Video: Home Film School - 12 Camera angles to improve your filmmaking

This is used to emphasize a detail within the scene, and this is used to guide our audience into a deeper part of the story and say this is something that we need to pay attention to. Our seventh shot is an over-the-shoulder shot, and again it does what it says on the tin. So we place the camera over the shoulder of a character,
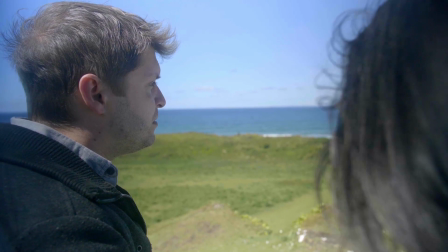(4:25)
and this is normally when they are in conversation, when there is a dialogue between them and another character.
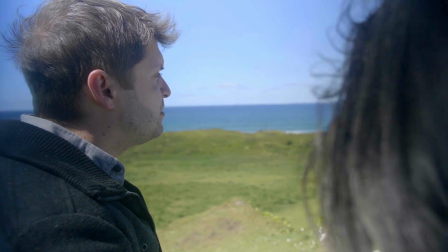(4:33)
This is great for getting us as the audience and placing them in that scene as if we too are
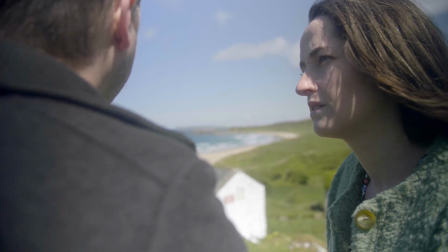(4:40)
listening to and responding to the conversation that is happening, the conflict that is rising,
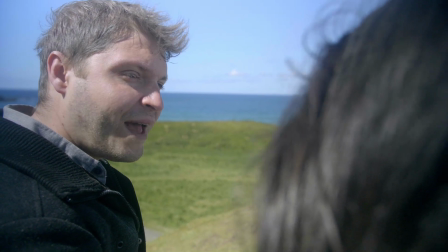(4:48)
the back and forth that is happening between these two characters. This puts us right in the middle of the action. makes us part of it, makes us sit forward. We're no longer sitting back as passive spectators. We're there. We're seeing this happen in front of us. Number 8, the POV, point of view shot.
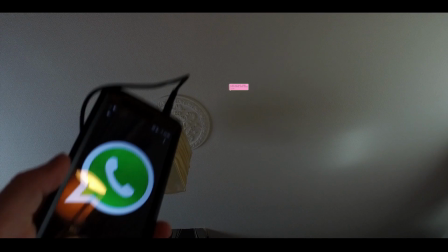(5:21)
So this is us as the audience actually seeing the world through a specific character's eyes.
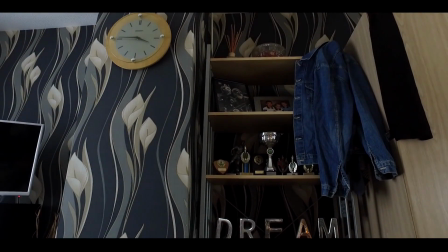(5:29)
As a result, we are experiencing what they're experiencing.
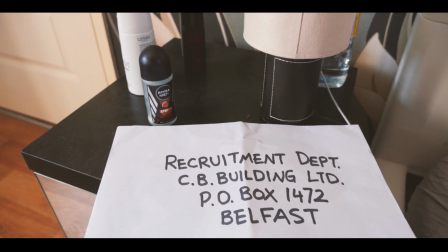(5:34)
The real power of this is that we are walking in their shoes.
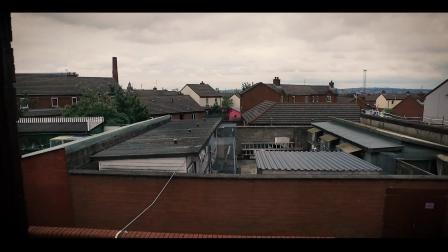(5:39)
We are literally becoming that character. The next 3 shots are going to be about camera angles. So the first angle that we can use is a low angle.
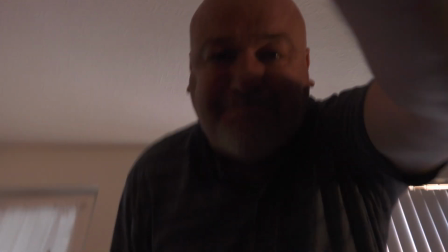(5:56)
If we see a character through a low angle, they look strong, they look in control, they look dominant. They are the people that have the power at that moment. They are driving, they are controlling the scene, the action. Number 10, on the opposite end of the spectrum, is the high shot.
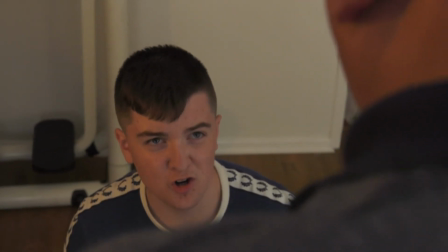(6:24)
If a character is seen through a high shot, then they look weak,
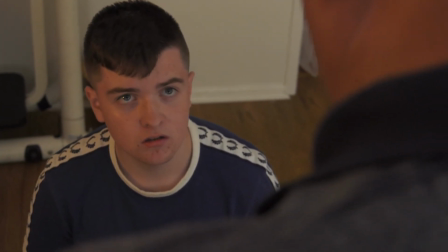(6:29)
they look vulnerable, they look as if they are being dominated in that scene. Brought together, the high and the low angles are fantastic in showing a shift in power during a scene. One character may begin above and the other character below, and as the scene progresses, that changes, and as a result, there is a power shift. And we literally see that in front of us. This is all told to us by where the camera is placed. Number 11 is the Dutch tilt. Normally, a camera is held on a horizon. But if we slightly tilt that camera, then us as the audience, we're seeing something that's off kilter.
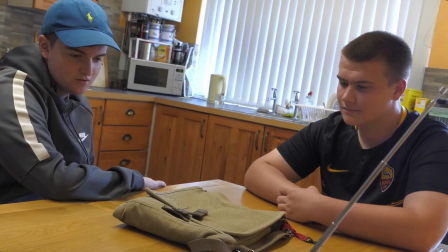(7:22)
We're seeing something that's not right. Something is amiss.
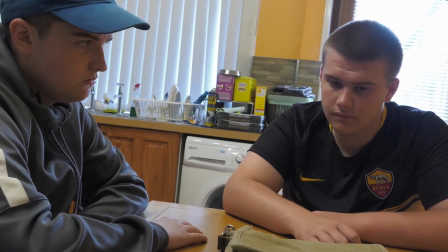(7:29)
And that is exactly what the Dutch tilt does when it's used.
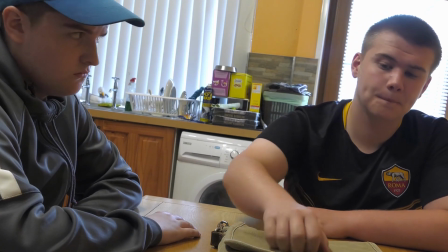(7:34)
We realise that the world is off its axis at that point.
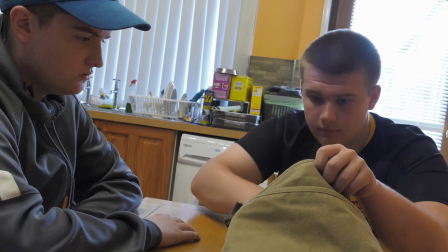(7:40)
Something is going to happen. Something is off balance. It can be used to build that feeling of uncertainty, of unease within the character and within us as the audience.